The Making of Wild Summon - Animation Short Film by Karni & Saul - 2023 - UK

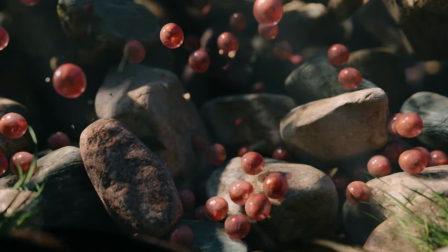hidden in the pebbles near her decaying body are thousands of eggs each glowing
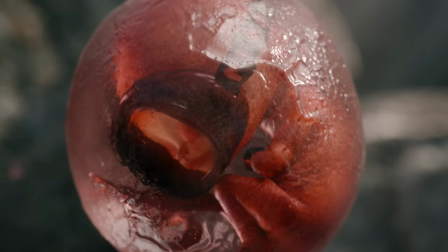globe holds one of her precious babies and the future of her species hi
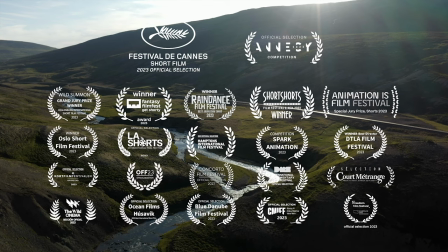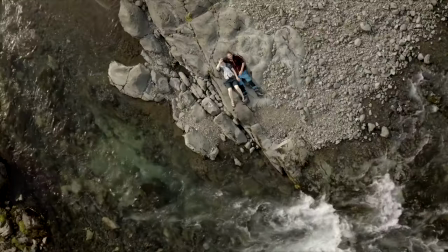we're Carney and Saul the directors of the short film wild salmon a
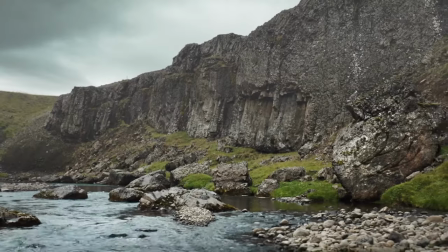natural history fantasy that tells the story of the salmon in the form of a female swimmer
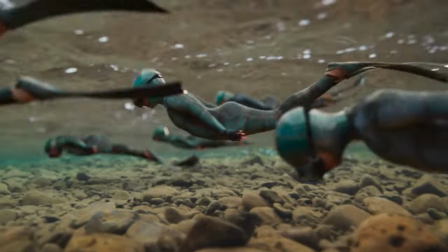It's a BFI commission and we made it over lockdown.
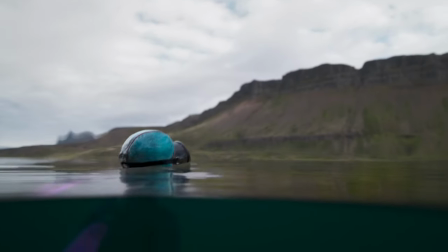It took us about three years from start to finish, and it premiered in Cannes this year where it was nominated for the Palme d'Or.
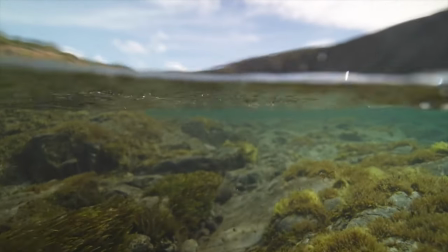Wild Summons started as an idea we pitched to the BFI in 2020, just as the world was going into lockdown.
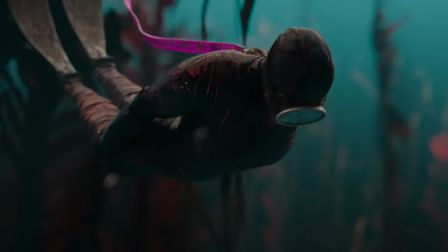We wanted to create an animal in the form of a human, thereby connecting our emotions to a figure that's like us, that's similar to us.
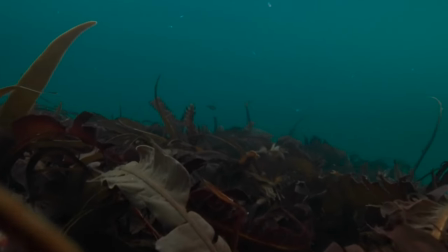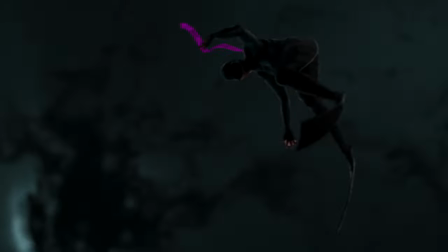The story of the Wild Summon is one of great adventure and survival.
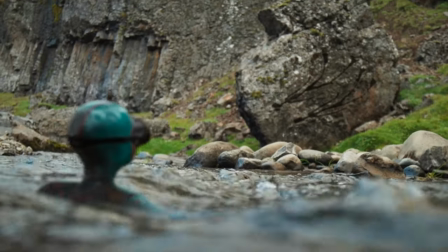It starts from a tiny egg, travels down through rivers, out to sea, past all the predators,
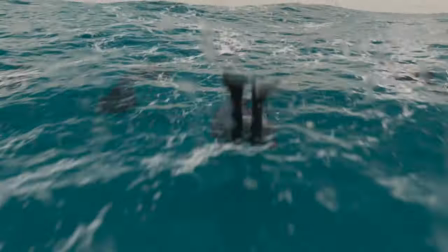traps, all the hardships that man puts in its way, the effects of global warming, pollution.
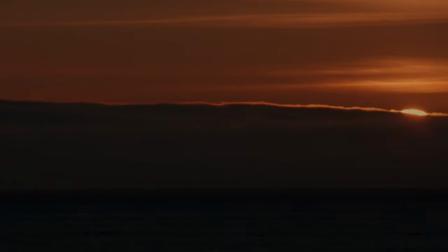Then it comes back, upriver, to the same place where it was born, only to die and give birth to a new generation.
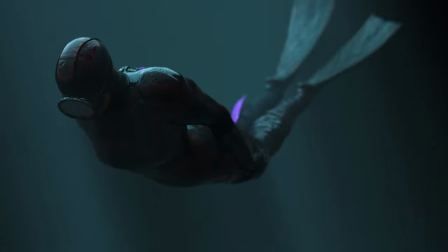On a personal level, we are also always searching for home.
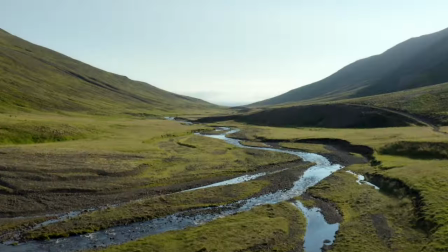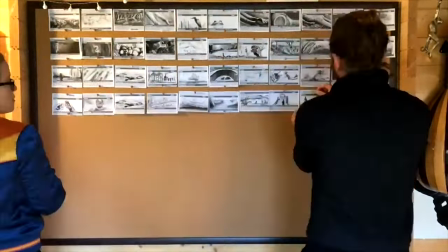We started the film by creating a detailed storyboard based on the life of the wild salmon,
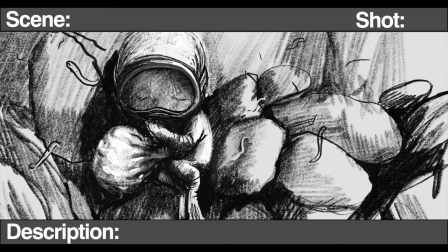trying out many different options and variations over the next few months while still in lockdown.
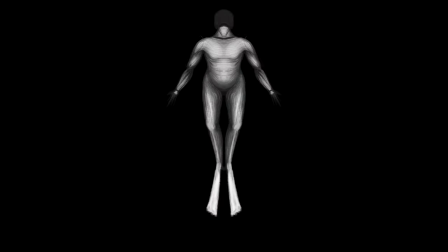To design the female character, we looked at every tiny detail, what would she wear,
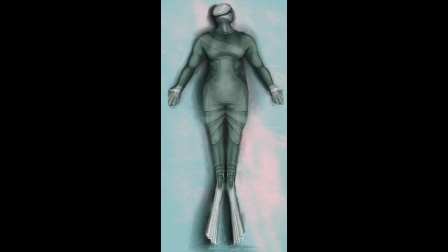what would her skin look like, a salmon skin, something in between, something in between a diver and fish.
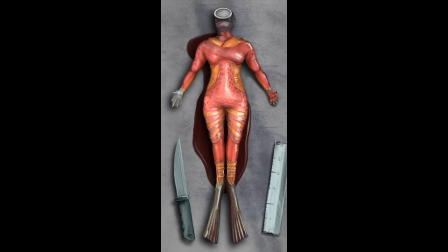We wanted to get that just right. Her body was like an empowered swimmer. We wanted her to have muscles and we wanted her to be fish-like.
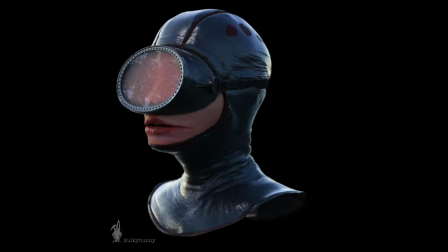We worked for a long time to get it just right, including a mouth that was a little fish-like.
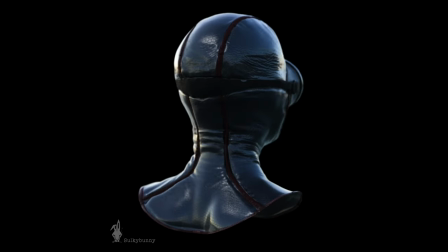The mask made her more contemporary, iconic and easy to relate to,
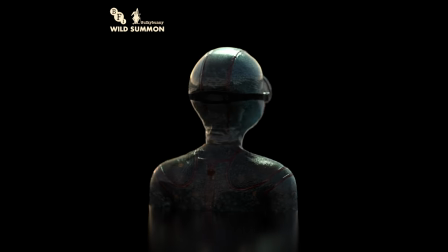but we also made her specific with particular markings so that you could follow her on this epic journey so
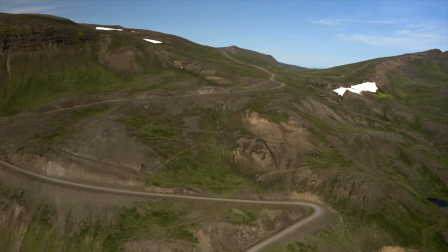then once lockdown was eased we decided to travel to Iceland as a family with
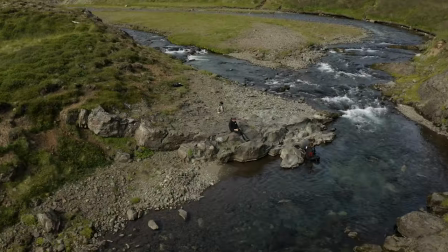our two children our eldest Julie was our aerial cinematographer on the film
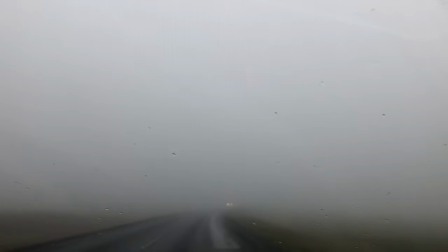we recreated the journey of the salmon in a circular path and spent loads
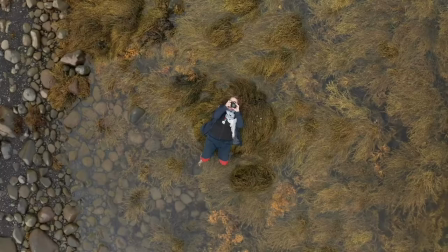of time immersed in rivers and sea submerging ourself in water to try
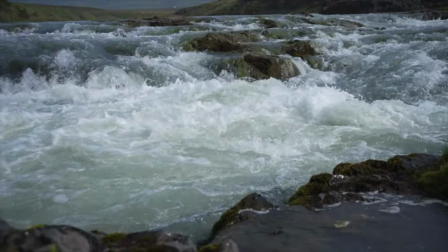and feel in a way like method directing, we tried to feel what it would be like to be a fish.
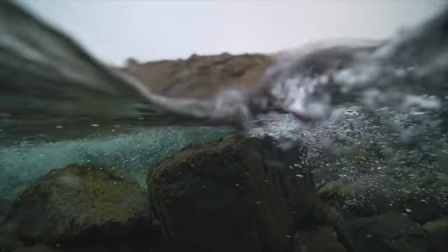How would we become fish?
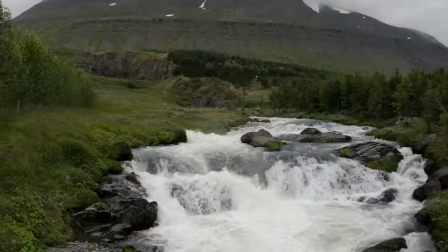And because this is an ecofilm, we wanted to connect our viewers to the real places, to the real locations these fish swim in.
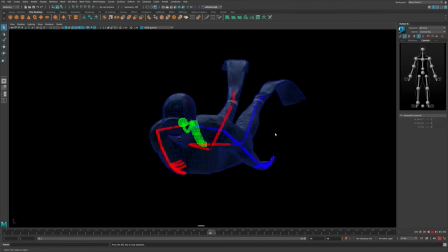When we got back, we set about locking down the edit and started animating and creating the shots with the assets we made in pre-production.
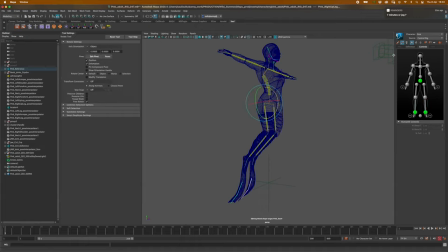The film has over 200 shots that require a range of animation and special effects.
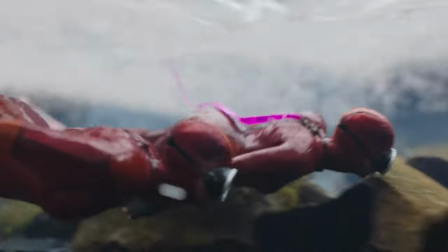From full water simulation to very fine facial animation, it took a long, long time.
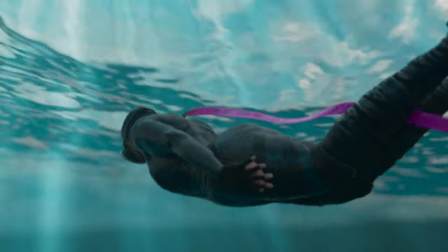We call it slow fun. We also started to lock in the kind of music we would like.
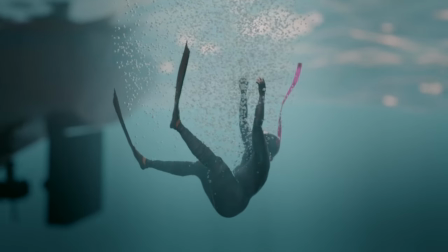We loved the idea of mixing Middle Eastern instruments and influences to contradict the Nordic landscape visuals.